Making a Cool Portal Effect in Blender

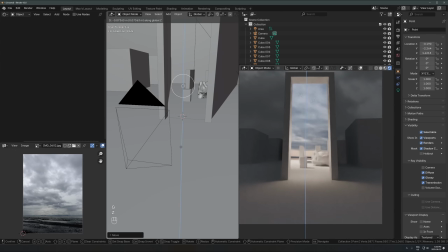12:25 And then that can really help ease the transition between these two things,
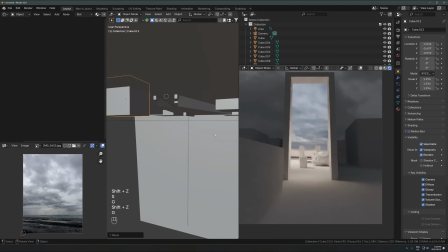12:29 especially if there's objects that are in this weird zone here where it's not quite inside the portal,
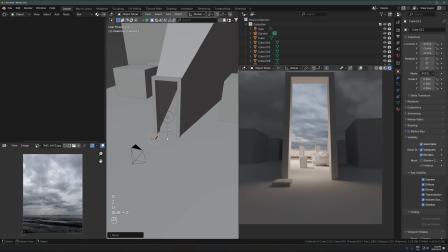12:36 but it's not far enough outside and you're not really sure which collection it should really be in. When it's right around here, you just kind of have to try both and see what works better.
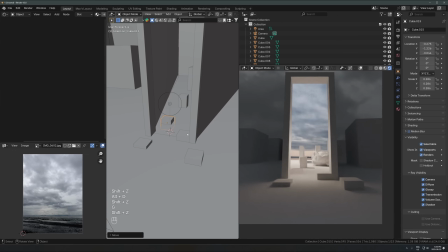12:45 But yeah. That's kind of the effect there. And then it's really nice to have objects that are coming out of it.
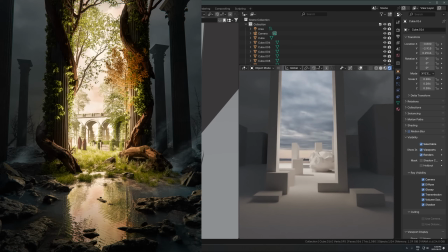12:52 So in mine, you know, I had like tree branches or roots or whatever and grass coming out.
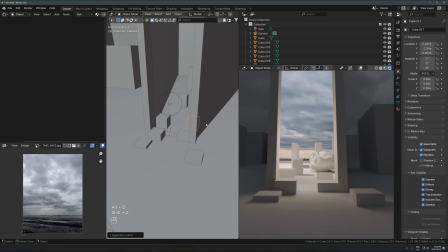12:56 You can do it with whatever you want, but that's really another thing you can do to help really sell this effect is just
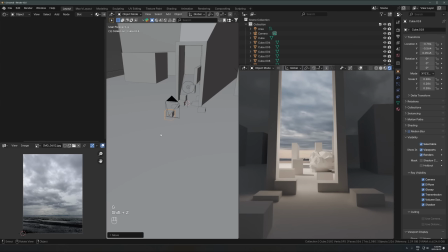13:05 have very clear objects that are transitioning from the outside to the inside.
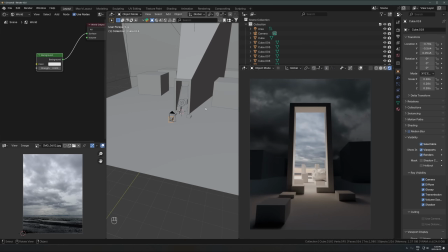13:08 So then if you lower down the background strength and dial in the lighting and get some textures in here, you can get it looking pretty nice.
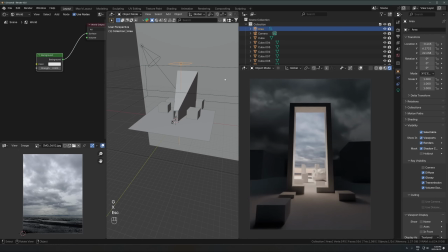13:14 And you just have to play with, you're kind of managing two different environments at once, so it's a bit tricky. But yeah, it's a lot of fun to use this effect.
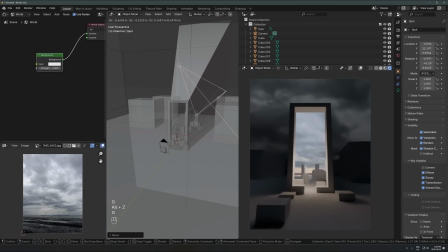13:25 The reason I don't like having the spotlight or the light source right inside this zone, and then you wouldn't have to worry about light linking at all,
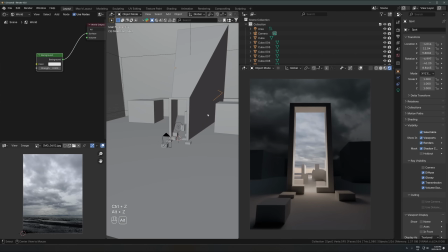13:32 is because the light, it just feels like the light source is too close.
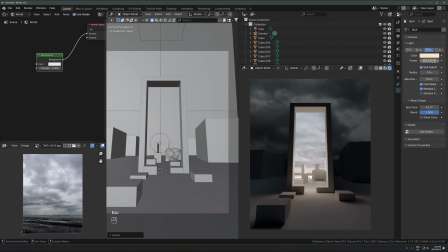13:37 You're gonna end up either seeing the light itself if you turn up the size too much, or it's just gonna feel like it's too close to the objects.
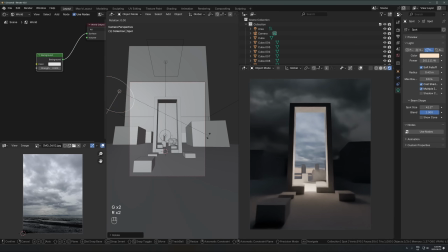13:45 You could maybe make it work, but that's why I liked bringing it way out here, and then you'll get more parallel shadows to be closer to sunlight.
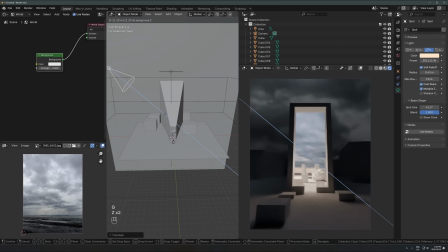13:53 It'll just feel a lot more natural if you do it this way and then have this kind of farther away, brighter, and that'll just give it a more natural angle and make it feel like it's much more open in here, but it's actually closed off. But having the light out here simulates it being really open and nice.
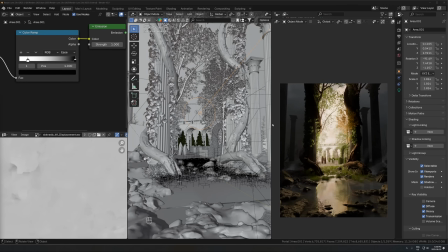14:11 So once you have that set up, you can kind of just go crazy and decorate it as much as you want, just like you would a normal environment.
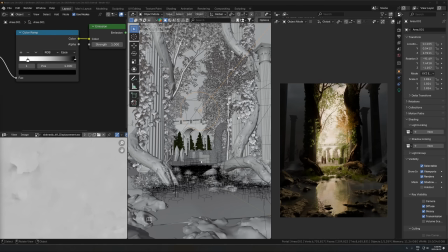14:16 You just have to remember that you have to try and sell the illusion as much as possible.
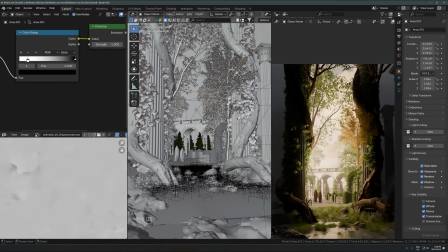14:21 So some things I'm doing here is I'm doing things like this where I have this bridge crossing over.
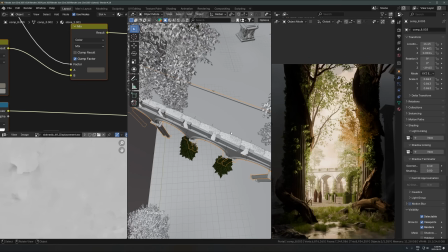14:26 It's just this. It's not anything special.
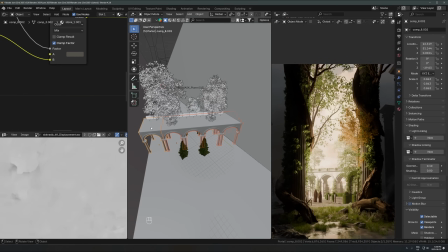14:29 It's just that placed in an area that it looks like it would be extending past where these things are, because it just, when you have it go, you know, a big structure going across like that, you're kind of assuming that it extends past where it is getting cut off, even though it actually doesn't.
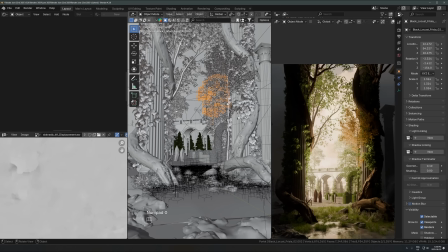14:45 Same thing with the trees. I'm trying to just place them in a way where it doesn't feel too forced.
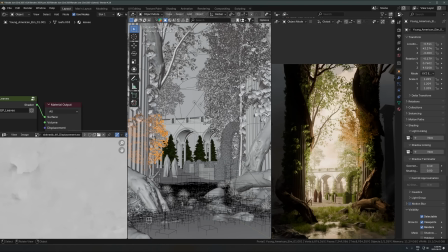14:51 So I'm trying to place them off to the side as much as possible and just having it overhang a little bit.
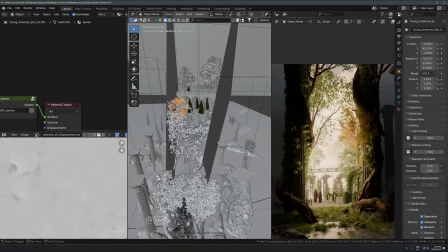14:55 On a few of them, I ended up doing an actual boolean on the trees themselves.
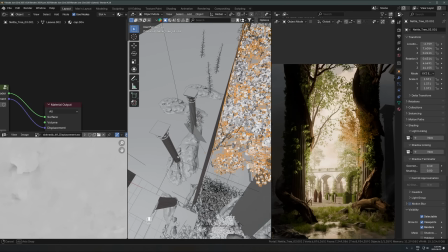15:01 So like this one, you can see it's fully getting clipped off right there,
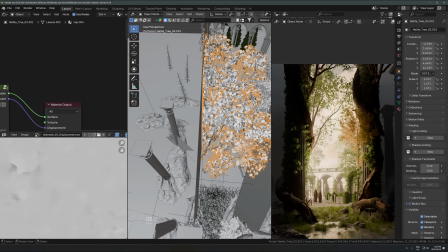15:06 just to push it extra into that zone where it feels like, obviously, if you're looking at the tree and it's cut off halfway,
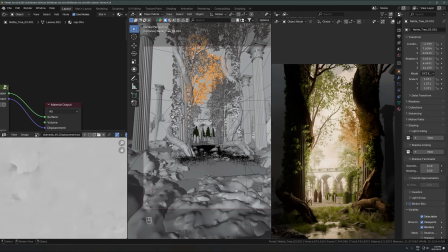15:15 your mind is going to assume that the rest of the other half of the tree is just behind there somewhere, even though it's just fully getting cut off.
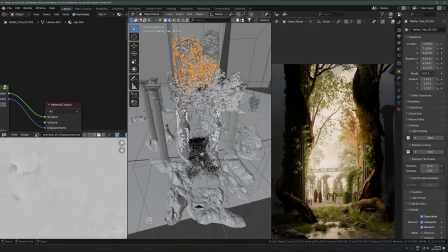15:22 So it's all about just trying to sell the illusion as much as possible and just fake things in a way that it looks convincing enough,
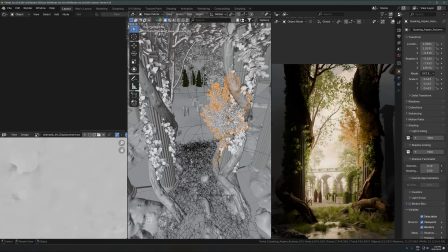15:29 and just try and think about, if this were an open environment,
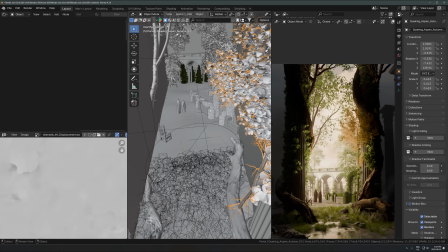15:32 where would stuff be, and try not to hand place it in a way where it looks too artificial and forced.
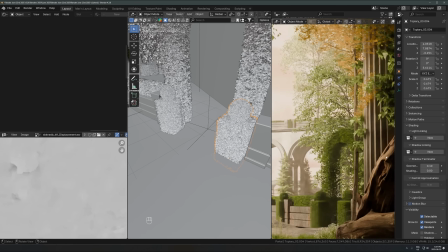15:39 So, you know, I've got an archway going off to the side, which kind of makes it look like it makes you assume that there's some area over there that you could walk into.
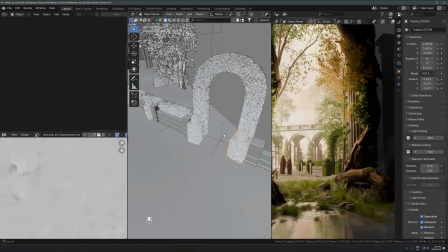15:50 If you just have like walls or something, it's just gonna make it look like you're looking down a corridor, which you actually are.
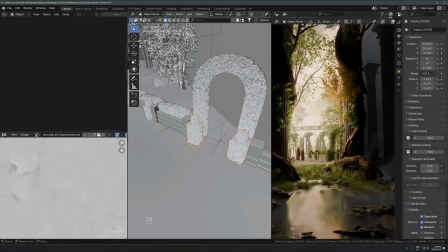15:57 So you want to try and make it look open as much as possible.
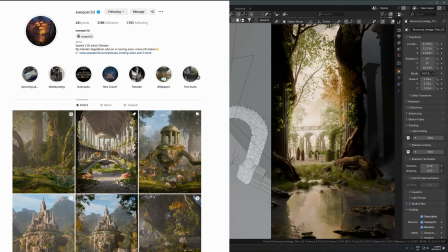16:01 By the way, all the vegetation here is from Sweeper 3D's new add-on, which I have been basically beta testing for him.
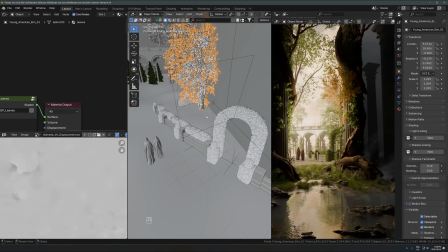16:08 This is not out yet. I'll do probably a full review of his add-on when it's out. So just a sneak peek of what it is looking like.
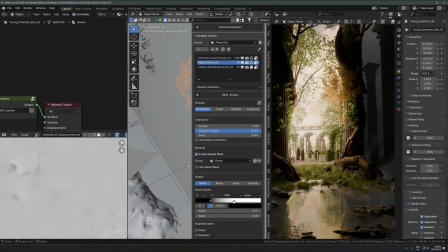16:16 There's a whole plant library, whole scatter system, really nice quality. I'm not like affiliated or anything. I just think this is... We've both been wishing for this add-on to exist, and he's actually just been making it.
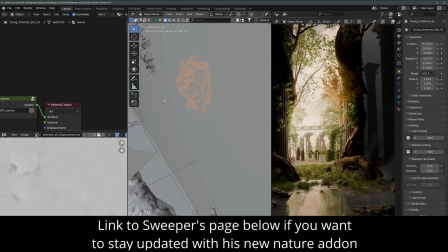16:28 So I'll do a full review when that comes out. But anyways, there's a little teaser of that.
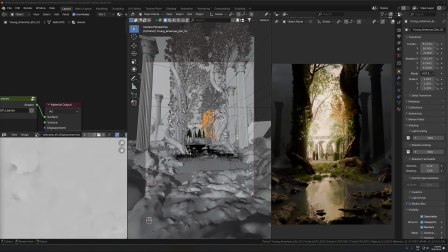16:32 So the other thing here you want to keep in mind is you want to have a very strong contrast between the two environments, just in terms of the actual type of environment. So you can see mine's, you know, like a desolate burning wasteland,
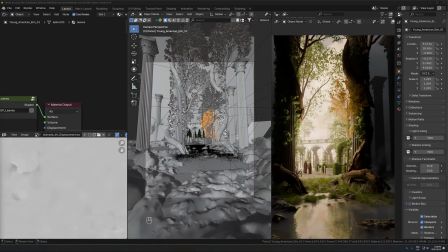16:45 and the inside environment is a bright sunlight, lush, green, vibrant garden kind of place, right?
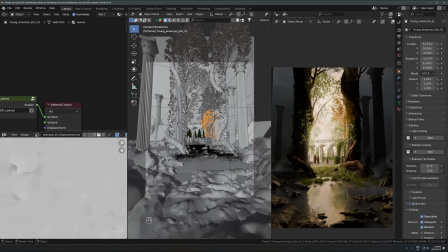16:52 If they're too similar, this effect isn't really going to work, and it's just going to look like it's too much of the same thing. So I'd recommend just cranking up the contrast in terms of the type of environment.
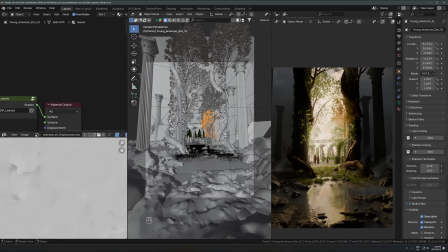17:03 You don't have to do this. You can do some crazy sci-fi thing on the inside and medieval on the outside, or space on the inside, or, you know, whatever you want to do, right? The important thing is just having a strong theme contrast between these two, and that's how you're going to get the most striking difference between them.
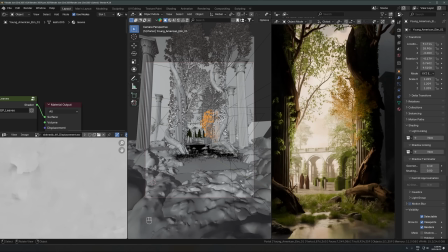17:20 And then, yeah, you just kind of have to figure out the transition zone.
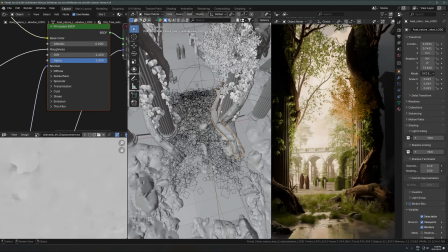17:23 I'm not even sure which collection these are in, if they're in the outside or inside group, but it's not too hard.
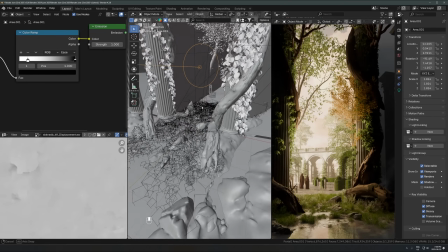17:29 As long as you just try one or the other, you'll find whichever one works best. And then just kind of use filler lights, like I showed, to ease the transition, just like that, and you're good to go.
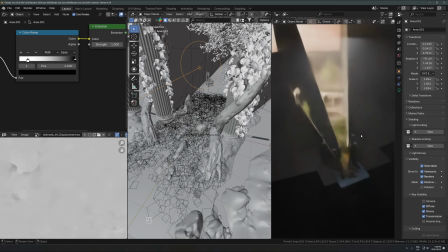17:39 The scene looks kind of funny from top view because you can see exactly how this is working, but yeah, that's the effect right there.
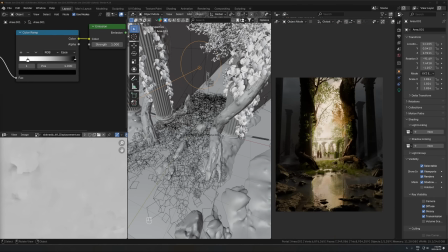17:45 Okay, so that's pretty much it for this one. If you want more in-depth, step-by-step guides, you're more of a beginner and you want to learn exactly how I make environments from start to finish, I'd recommend you go and check out the Cyber Environments course.
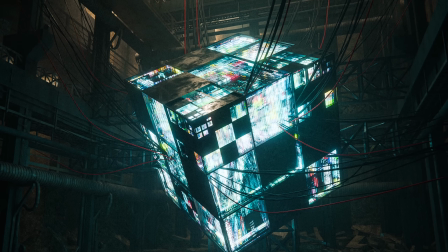17:57 I will link below. That's my newest one. I've been really, really happy with the results people have been getting with that one.
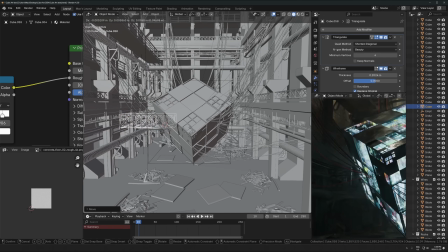18:03 So out of all my courses, that is the newest one I'd recommend for urban,
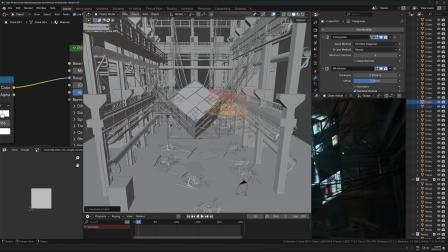18:09 cyberpunk, sci-fi environments that you'll be able to make on your own. So there's a link below to that.
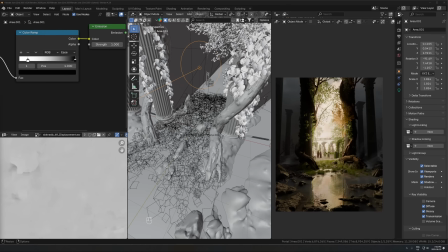18:14 Other than that, thank you for watching, and I'll see you in the next one.